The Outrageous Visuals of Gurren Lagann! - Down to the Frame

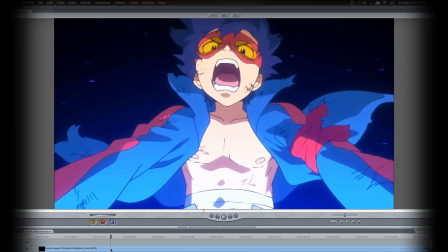(25:01)
This is when they all team up to do like one final ultimate attack for this particular part of the film.
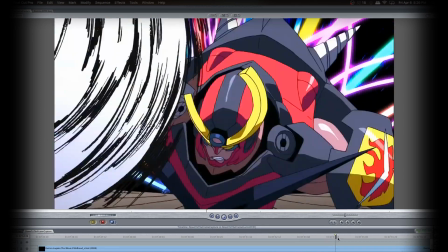(25:06)
All the mechs are like, here we go! And then he launches his crazy Giga Drill. I love how this animation evolves.
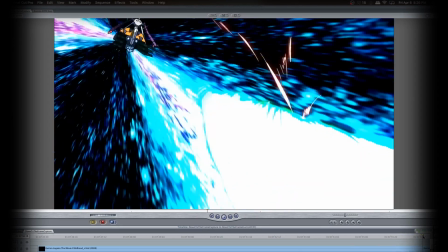(25:14)
So he gathers all of their light into his, makes one super drill that just comes charging toward the ship, goes into its own docks,
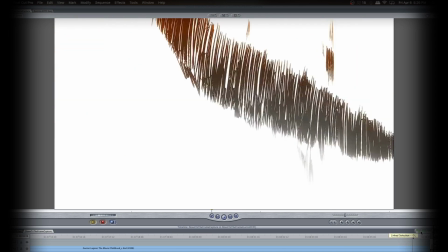(25:23)
blasts straight through the hangar door, comes charging through that ship,
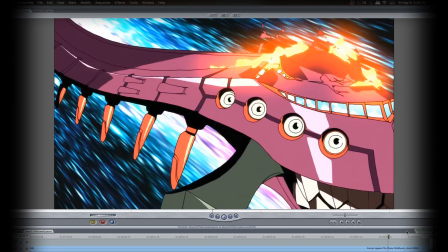(25:30)
goes into the mouth of the other ship, tears it apart.
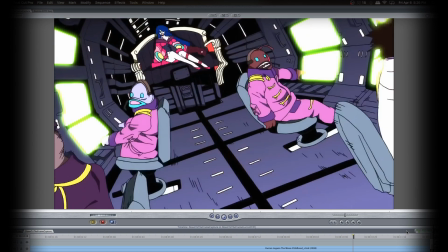(25:37)
All the guys in the bridge are like, what? She's fucked.
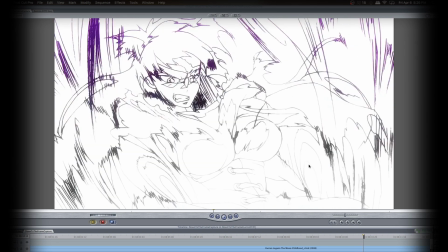(25:43)
Again, they start to, their existences are almost being just completely wiped away by the momentum.
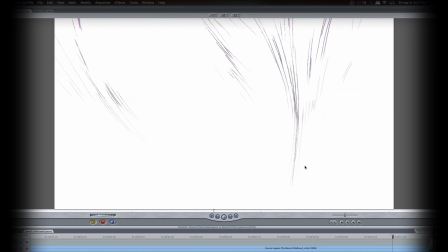(25:49)
Such a very common theme for Gurren Lagann's movement.
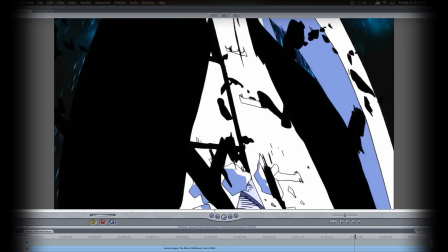(25:53)
Tears out of that, hits Viral's ship, goes through, tears out of there, and
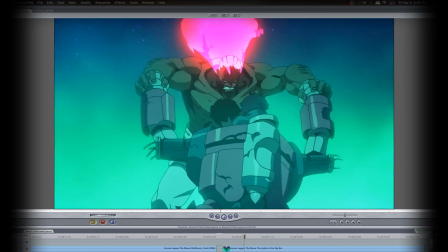(26:04)
everyone dies. Creates tension. Like there's a legitimate struggle between there.
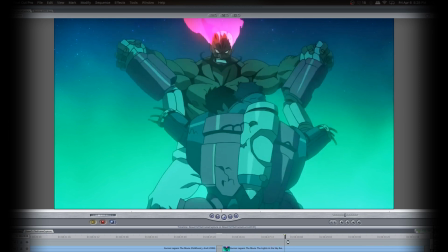(26:11)
And then it rips it apart.
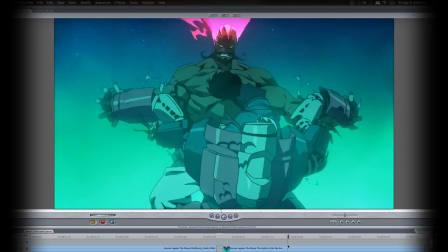(26:13)
It's almost like the tearing apart of Motoko Kusanagi in Ghost in the Shell, but not quite as detailed, obviously.
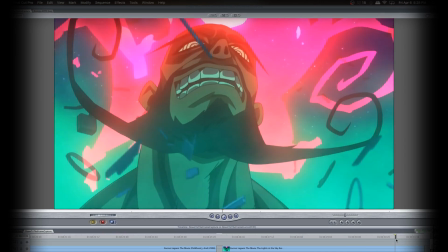(26:22)
The
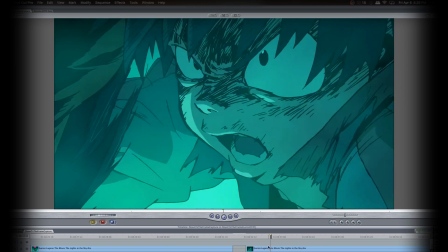(26:27)
more intense things get, the more you get these very scribbly lines.
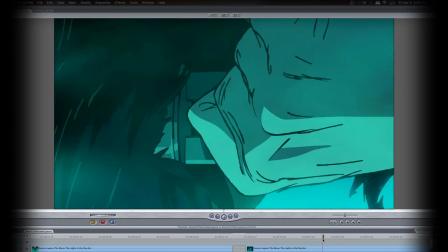(26:34)
Twists it. Oh, it's a very satisfying one because there's a zoom along with the twist.
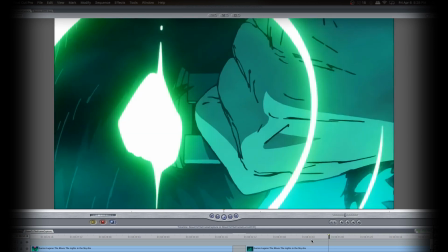(26:41)
Creates this kind of like, lock that son of a bitch.
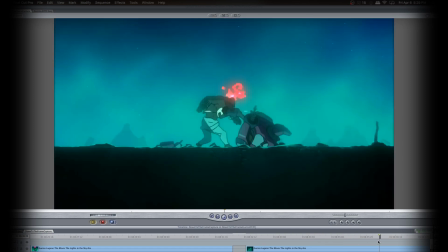(26:48)
It goes into a instant boom. And they do it 3 times to show just how big that impact was.
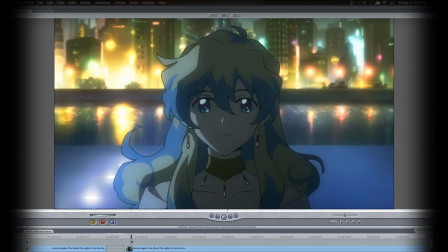(27:00)
Now, in addition to all the extreme, intense things that Gurren Lagann does, they're also very good at handling the subtle emotions. So right here, I just love the evolution of Nia's face. Well, she's basically accepting Simone's proposal.
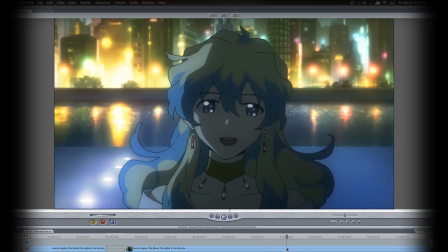(27:15)
It's this warm smile. Goes in, closes her eyes while she's thinking, but then it's also this sort of bright and happy.
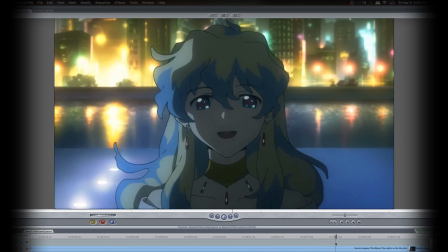(27:23)
It evolves back into, calm, back into warm, till she finally says yes.
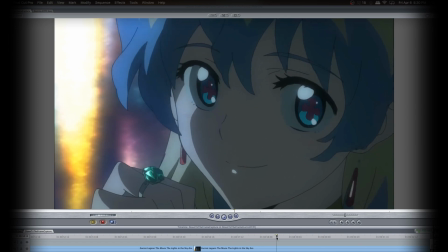(27:32) Hi.
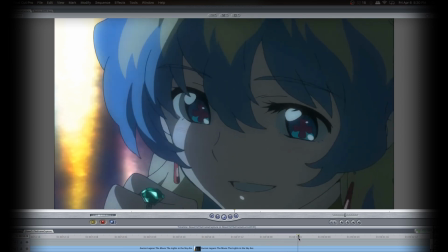(27:37)
She kind of gives a nod as she goes, as the hair still has to react and flail about. She's still maintaining that sort of moe-esque quality, even as an adult.
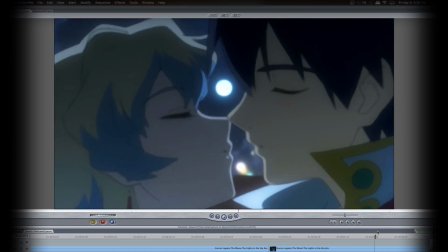(27:47)
They go for the kiss, but I love how this shot then turns out to be a depth of field shot, because we're going to go look at the moon now with them in the foreground, which is crazy. Just in time for the real conflict of the series to pop its ugly head. She screams.
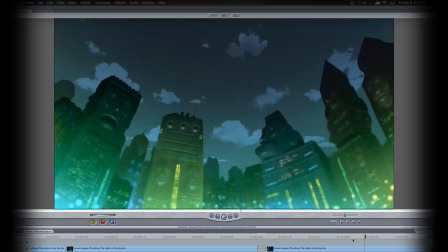(28:05)
And this is one of those that's just like a good work of editing here.
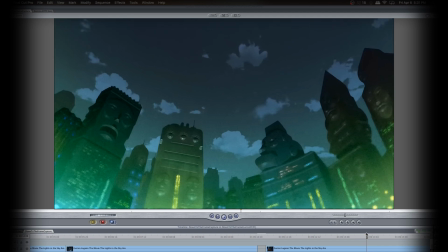(28:09)
She screams out towards the sky, and it cuts straight to a shot zooming toward the moon.
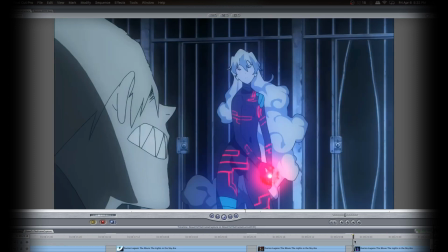(28:16)
So it creates this sort of up and away. Viral's trying to protect Simone, and he just gets bitch slapped.
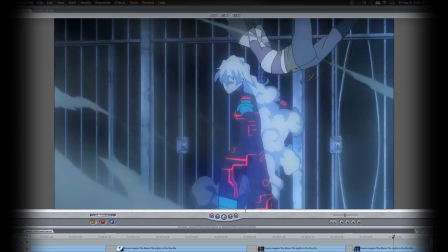(28:26)
And again, twirls are one of the things that anime often does on ones instead of twos.
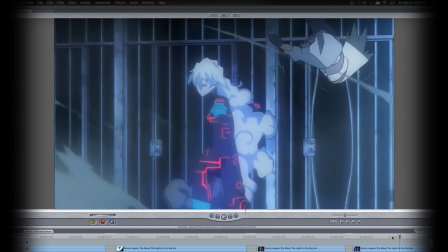(28:32)
So
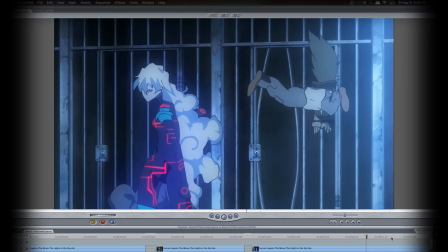(28:36)
there's a nice pause, a delay, as he then flumps down to the ground.
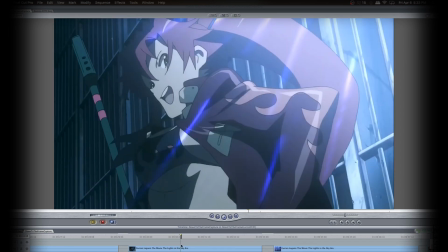(28:43)
And we wouldn't be complete without reuniting with the Yoko Shiggle. Banzai!
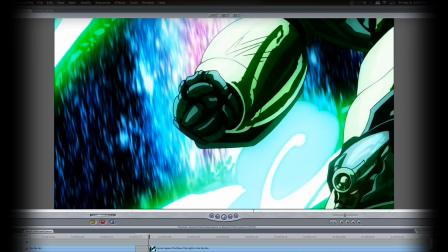(28:50)
What an ambitious little creature right there. So we got Simone and Viral doing a crazy uppercut right here.
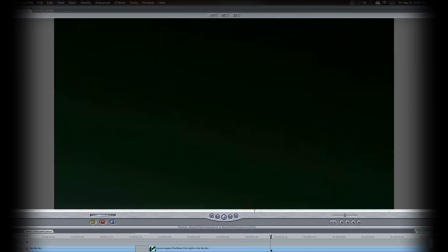(28:57)
Lots of intensity building up, like, here we go! Boom!
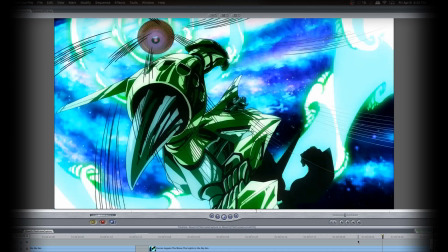(29:04)
And even though the follow-through is basically just a still shot, there's so much movement with lines going around.